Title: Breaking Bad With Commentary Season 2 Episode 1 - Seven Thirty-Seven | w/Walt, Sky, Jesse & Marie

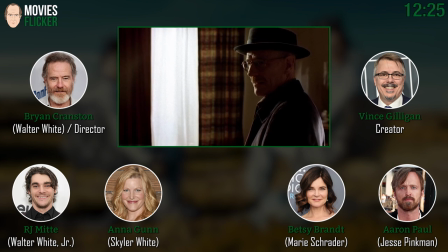Well, you know, Walt is just made hot by avocado face mask. Nothing gets a guy going like an avocado face mask.
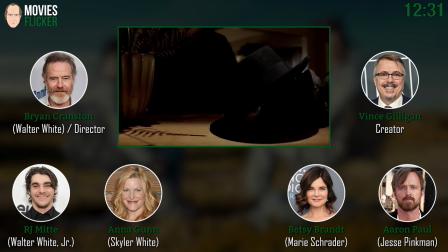Like an avocado face mask and a lady in a terrycloth. This was a very, very delicate scene. And Vince, you and I had a lot of conversations about this and what it constituted.
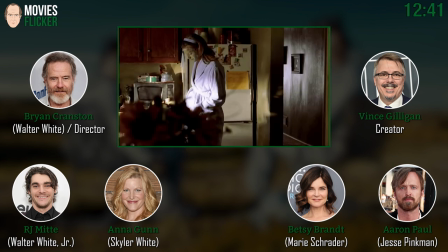And from an actor's standpoint and from a director's standpoint, having to completely understand it is that it basically gets into what I felt was was a rape scene.
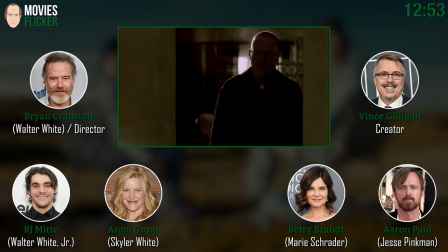And and the only way that I felt justified in doing this was were these moments here where he just witnessed this brutal beating
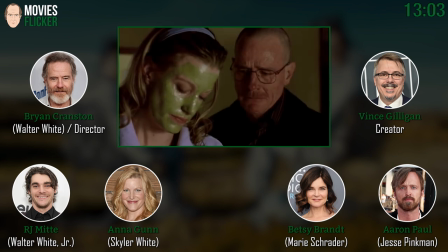and is so devastated and yet can't speak about it that he just needs and yearns for comfort and some tenderness of any kind.
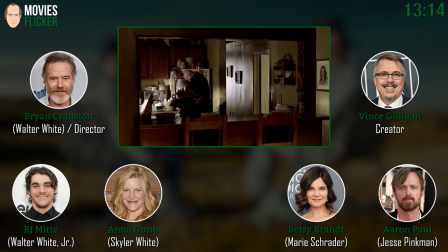And what happens to Walt is that he he misplaces that tenderness and he gets excited. He gets sexually aroused. And so he he gets confused about the moment. Yeah. And it's the need to put that somewhere. Yeah. Later, Will.
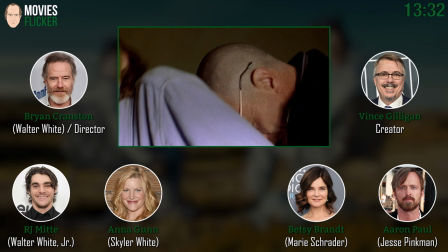I mean, seriously. That's what she said. That's what she said. Wait a minute. Can we rewind?
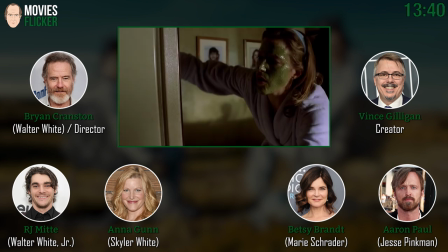But what was interesting about how we did the scene was that Vince was so clear in the stage directions about
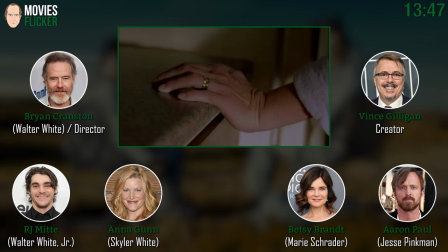little pieces that you see the underwear coming down and the hand on the refrigerator and things like that.
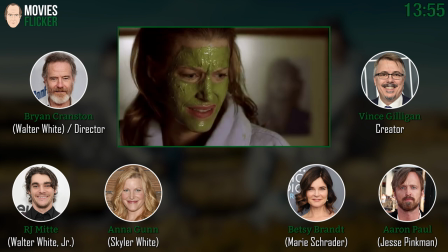And Brian and I blocked it all out. And the camera crew, they followed us around and he said, OK, I'm going to want this, this and that.
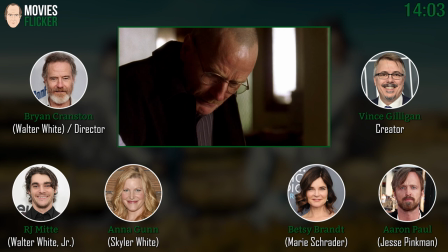We never actually did it until the cameras were rolling, which I thought was a wonderful way to do it, because we just let the whole thing play out. And the element of surprise and things that you would never know were going to happen, happened.
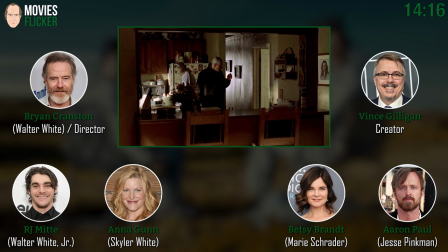And usually, you know, you run it a few times in rehearsal, but we just blocked it.
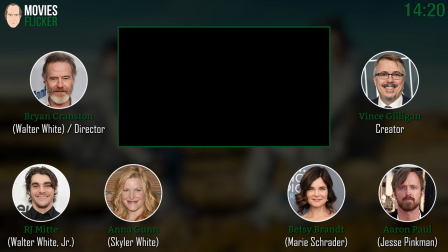We just did that sort of at blocking speed, and then we went into it. I was so impressed.
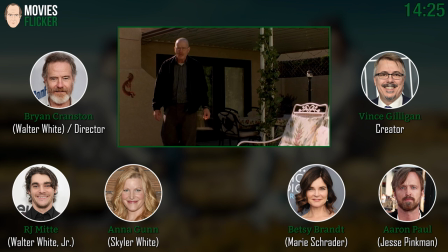It's such wonderful acting from both of you guys. And it must have been, I've never acted in my life.
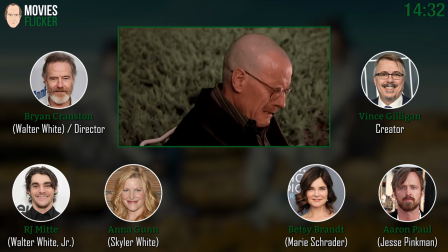I can only imagine how exhausting a big emotional scene like this must be. How many times did you guys actually shoot it or, you know, takes? Three times, I guess, something like from three different angles. But there was an accident in one of them.
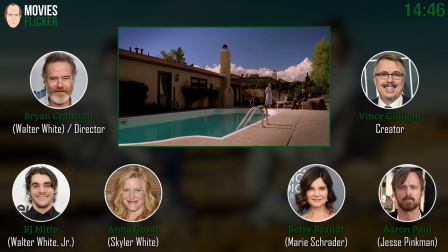And as we got aggressive with it, I accidentally pushed Anna too hard into the refrigerator.
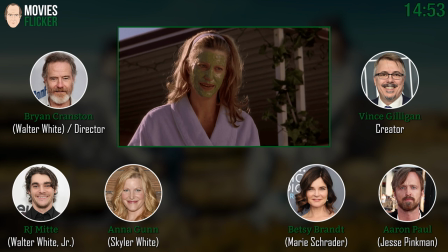And she smacked her head on the side of it. And it was already an emotional scene. And so she was upset and I was upset.
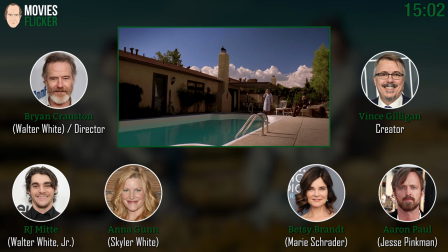And to me, it's like when you work these things out, you have to work them out without anyone getting hurt.
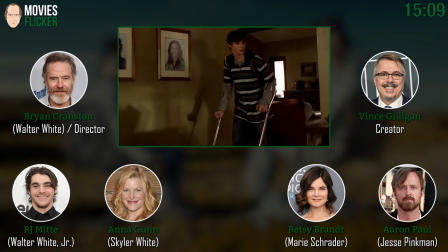And that's the tricky part of it. And if someone does get hurt, we've failed to a certain extent.
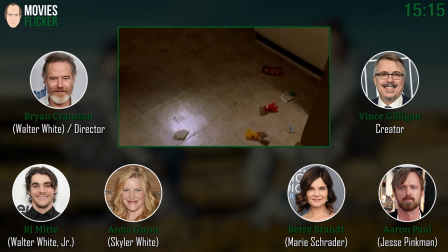Sure. You know what I mean? There's young master RJ. Nice mess, by the way. Yeah.
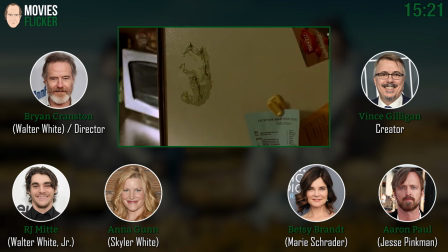What went on here? Oh, dad rake mom again.
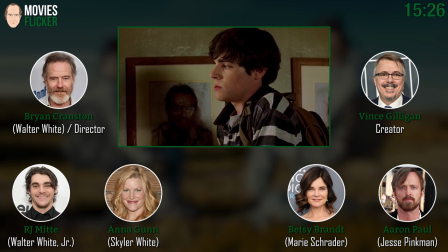Darn it. I was going through your head. Dad's frisky against the refrigerator again.
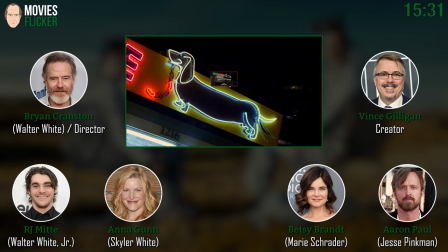Oh, this again. The dog house. This is a real place in Albuquerque that sells very good hot dogs.
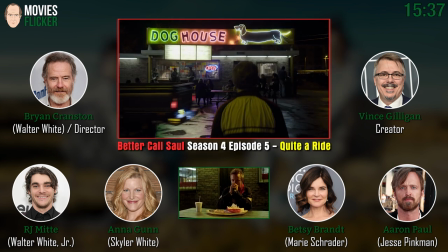I love the dog house. Yeah, just west of downtown. Look a little nervous there, Aaron.
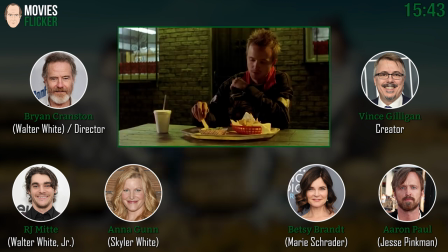Yeah. Why, Aaron? I'm just always nervous. I'm trying to remember my lines. And there's avocado. I know I speak at some point. That was a nice touch you did, Brian, the avocado dip salsa or whatever. They used that from the other day. That matches what was on Anna's face. Sir, that was in the script.
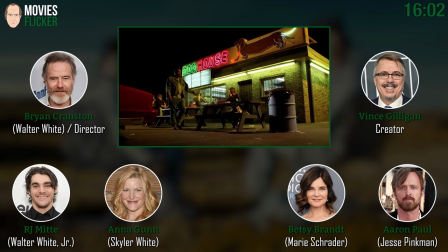Oh, it was? Yeah. Well done, Vince. You guys are good. I actually, I tried to make it a transition shot from a close-up of the avocado face mask on the refrigerator.
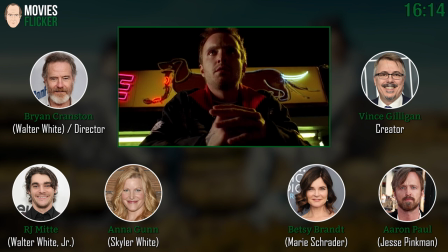And then cut to the, but I like this shot. That's a great shot. That's a great shot. Out. Should mention at this point, the writer of this episode, Jay Roberts.
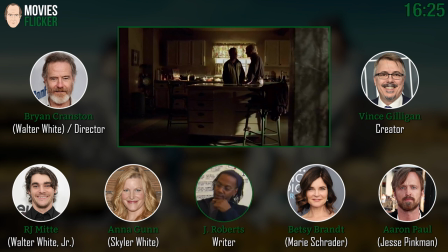Yes. Wonderful writer who was my assistant on the pilot. And then he became a writer of the show. Did a great job. I love this scene.